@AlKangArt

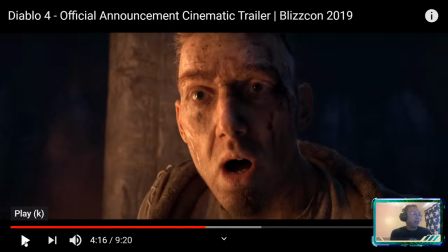(4:09)
Okay, so let's talk a little bit about color theory as well, right? So let's talk about this particular shot.
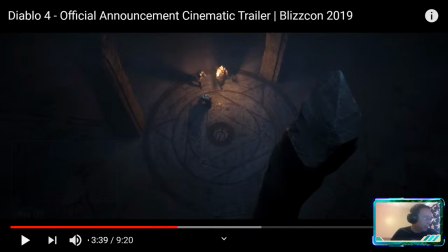(4:17)
Okay, so you guys notice the color transition, right? So what's the color doing in this shot?
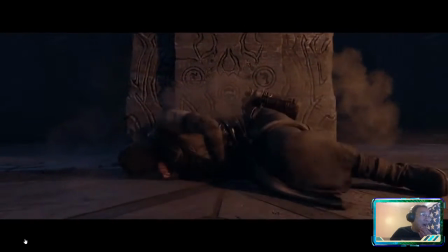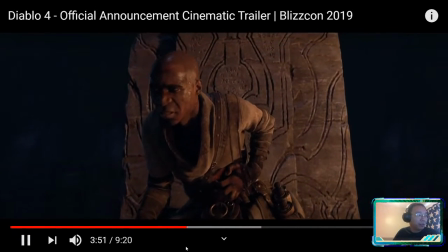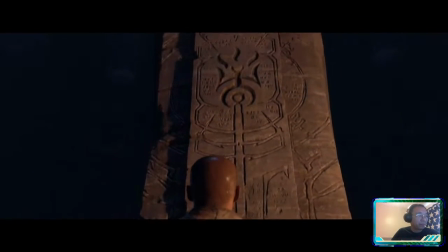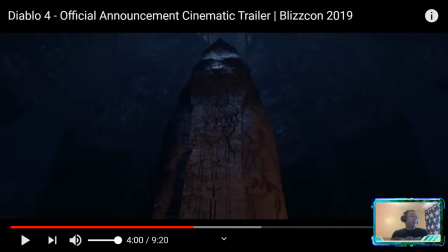(4:42)
See that color transition, right? Color only visible in the light. It's not dark. It's not dark, right? So here's an interesting thing we'll talk about a little bit later.
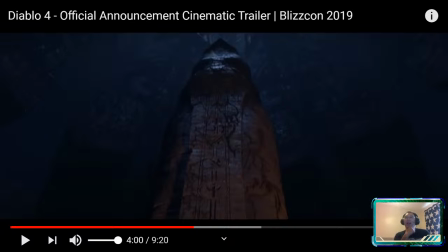(4:59)
especially in terms of what's oftentimes called high dynamic range lighting or the use of day for night shooting. But we'll talk a little bit about that. But you feel like it's dark.
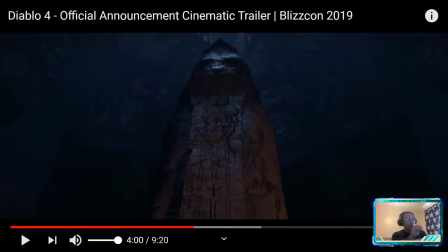(5:15)
Warm to cold transition. Thank you. Yes. So we got a warm to cold transition. Now, you guys are in the first year, so not everybody will know color theory. So we'll talk a little bit about that, right? When I talk about color. But there are certain colors that are warm that really grab your attention.
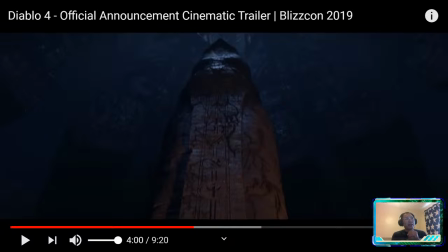(5:33)
They say in a lot of color theory classes that warmer colors pop or they jump towards you. That doesn't really make sense. The best way I can describe it is that your attention goes to it and they feel somewhat nearer.
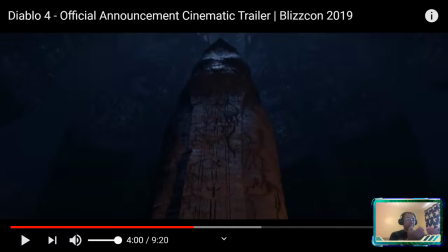(5:47)
Cool colors, they sort of feel further away and they don't really grab your attention, right? Although warm and cold colors aren't really pushing objects in distance. It's just your impression of that object.
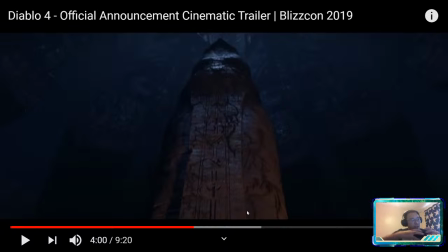(6:03)
So we've got the warm light that says, look, the immediacy of the action is happening on the ground level, right?
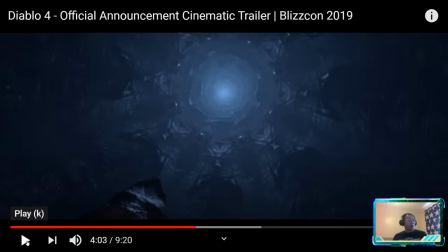(6:14)
And then a very cool color here, right? So what is the cool color designed to make you feel?
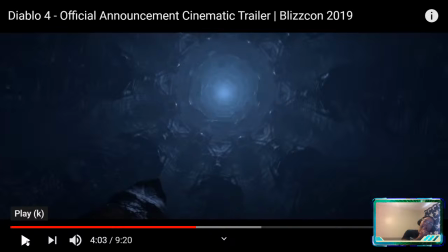(6:34)
Uneasy. Yeah, I can see that. I don't think that was the intention of the designers, but yes, there is a psychological relationship of a little bit of tension and the color blue,
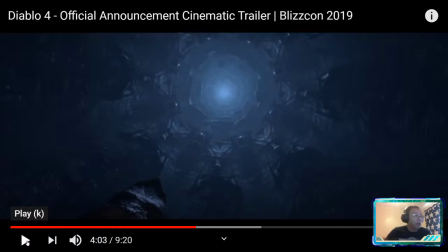(6:53)
but I don't think that that's or actually no, there's yeah, that's why I'm trying to think about this. It's actually the opposite. Sorry, there's a little bit of tension that's related with any warmer colors, but cool is supposed to be sort of relaxing, right?
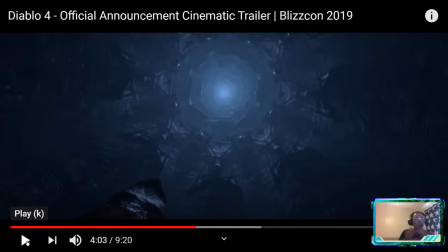(7:09)
Calm blue oceans and all that, right? So, and there's a reason why blue has sort of a calming effect on us, and it's because of the sort of the physical representation of the color blue in the world around us.
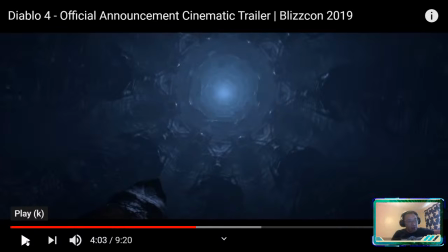(7:25)
Blue sky is comforting, blue water is comforting. It's all life-giving stuff, right? So anything that's blue is generally life-giving. There's water, there's air. Oh, is anybody else having really bad connection problems at the moment? It could be because I'm multi-streaming.
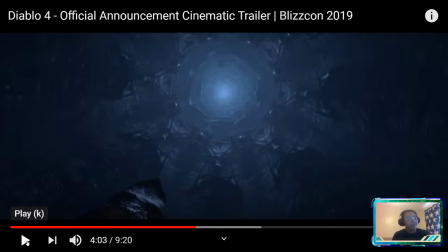Yeah, it might be you, but it could be on my end as well. In which case I might have to kill one of my streams.
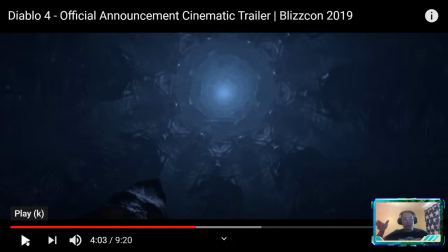(7:59)
Because it's not really the graphics adapter, because after all, everything has to be funneled through my internet connection, so that could be causing issues. I got it. No trailer sound. I can hear everything else though. No trailer sound.
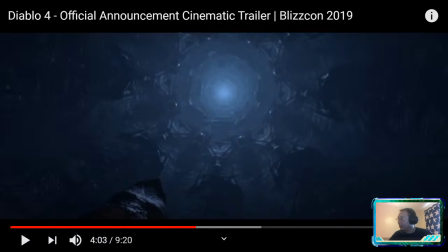(8:19)
Okay, so there's occasional sound buffering. I wonder if no trailers. Is it anybody else hearing the sound from the trailer? We don't necessarily need it at this point because we're doing a visual breakdown, but it would be nice.
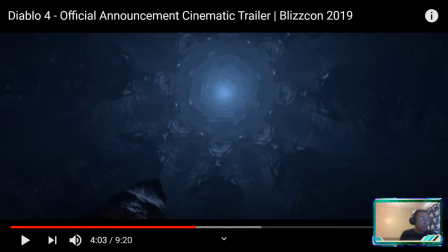(8:36)
Oh, okay. So, yeah, I can't hear it either. Okay, so that's probably my end then. Okay, you guys can't hear sound from me.
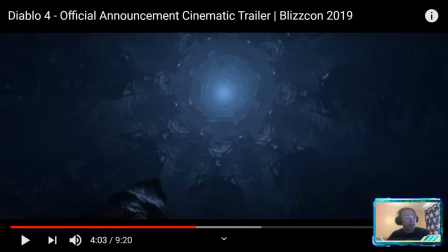(8:55)
Sorry. You can hear me though. You can hear me speaking, but you can't hear sound from anything that's on display in my computer. Yeah, okay. Yeah, so that's on my end. And it's just weird. I woke up this morning and I fired up the computer and it no longer detects my sound card.
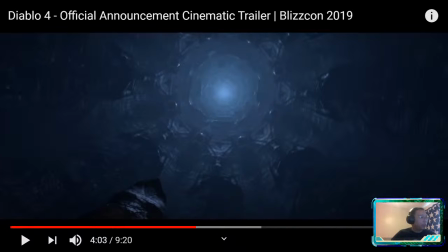(9:14)
In terms of an output audio device, it's sending everything to my headset. So that's probably what's going on. As long as you hear me talking, that's okay. We don't need the trailer sound.
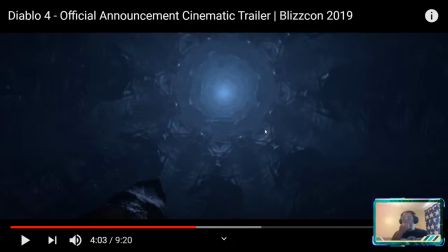(9:26)
Okay, so let me talk a little bit about what's going on here, right? So there's two things that the color blue is doing, right? So remember I said that blue really pushes detail away from you, i.e. the warmer colors draw your attention, the cooler colors we tend to ignore.
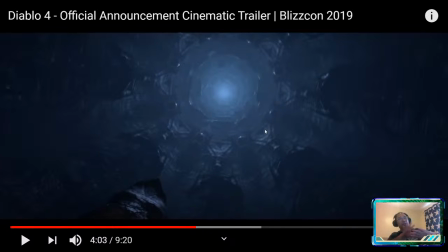(9:43)
So therefore we get the psychological impression that blue colors are further away. I will show you a couple of tricks in terms of Blade Runner, how they use color to make things look even further away. So this ceiling probably, if we had used a different color theory for this ceiling, this vaulted ceiling,
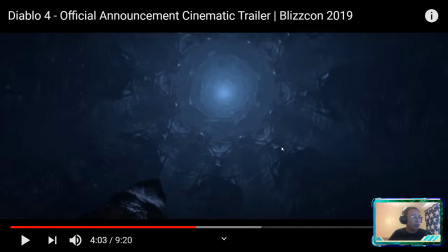(10:03)
it probably wouldn't look as far away as this treatment on it. This treatment makes it look really far away, right? And it's also sedate. Remember we talked about emotional contrasts and how they sort of help storytelling?
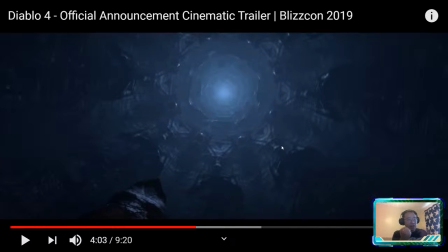(10:19)
Well, if you really want to punch up a surprise, right? You contrast it or you juxtapose a previous shot that's really calm. So if you got a really calm shot right before the really intense shot, it magnifies the intensity of that shot, if that makes sense.
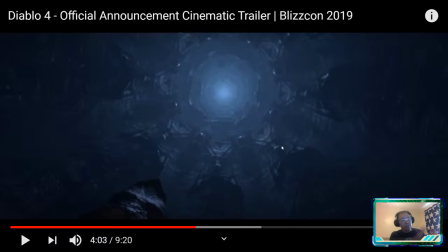(10:38)
So what the filmmakers are doing is they're trying to ease you into a false sense of security with this color theory. And they're showing you, because we find out later that this is the entry portal for Lilith, right? They're trying to say that entry portal is far away, right?
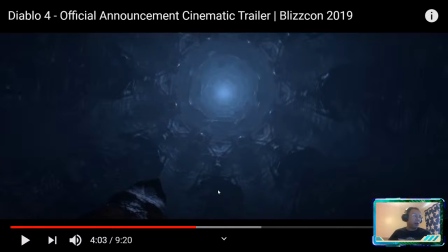(10:56)
So that's kind of what's going on from a storytelling and a shot design perspective, right? It's wonderful sound editing.
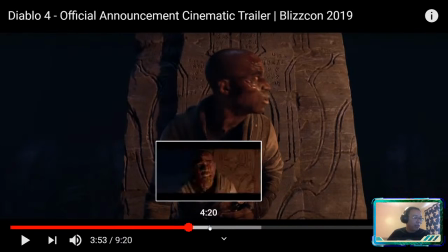(11:11)
I know you can't hear the sound, but at that moment, he's reading off the pillar, and the words,
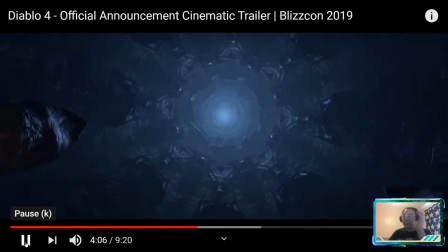(11:19)
"Hail, hail, the Creator," happens right there at that shot.
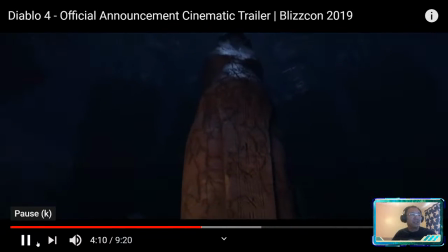(11:26)
That's great.
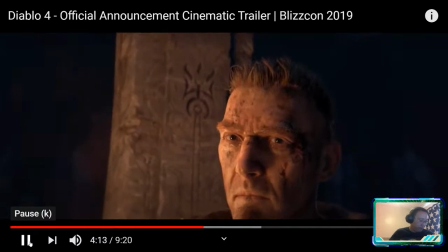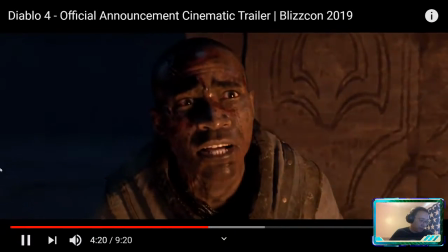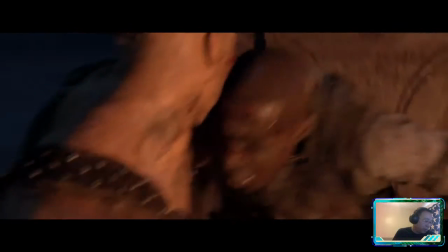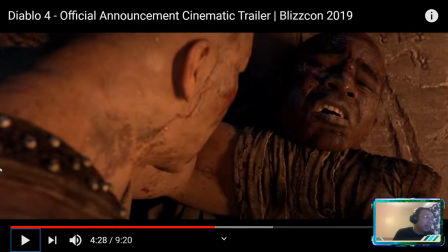(11:46)
I guess you could say those three had a gut feeling. Ha ha ha. Nice. Okay, I want to talk a little bit about this shot and how important shot design is in terms of creating a sensation, right? So, what is happening to our main character? He's being choked out with a forearm choke, right?
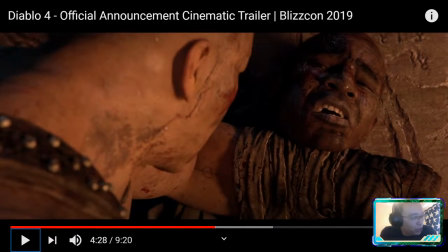(12:07)
So, how does that feel when you're being choked? I don't know if any of you guys have ever experienced being choked out before. Instead of asking the question, I'll just walk you through the description of this, right?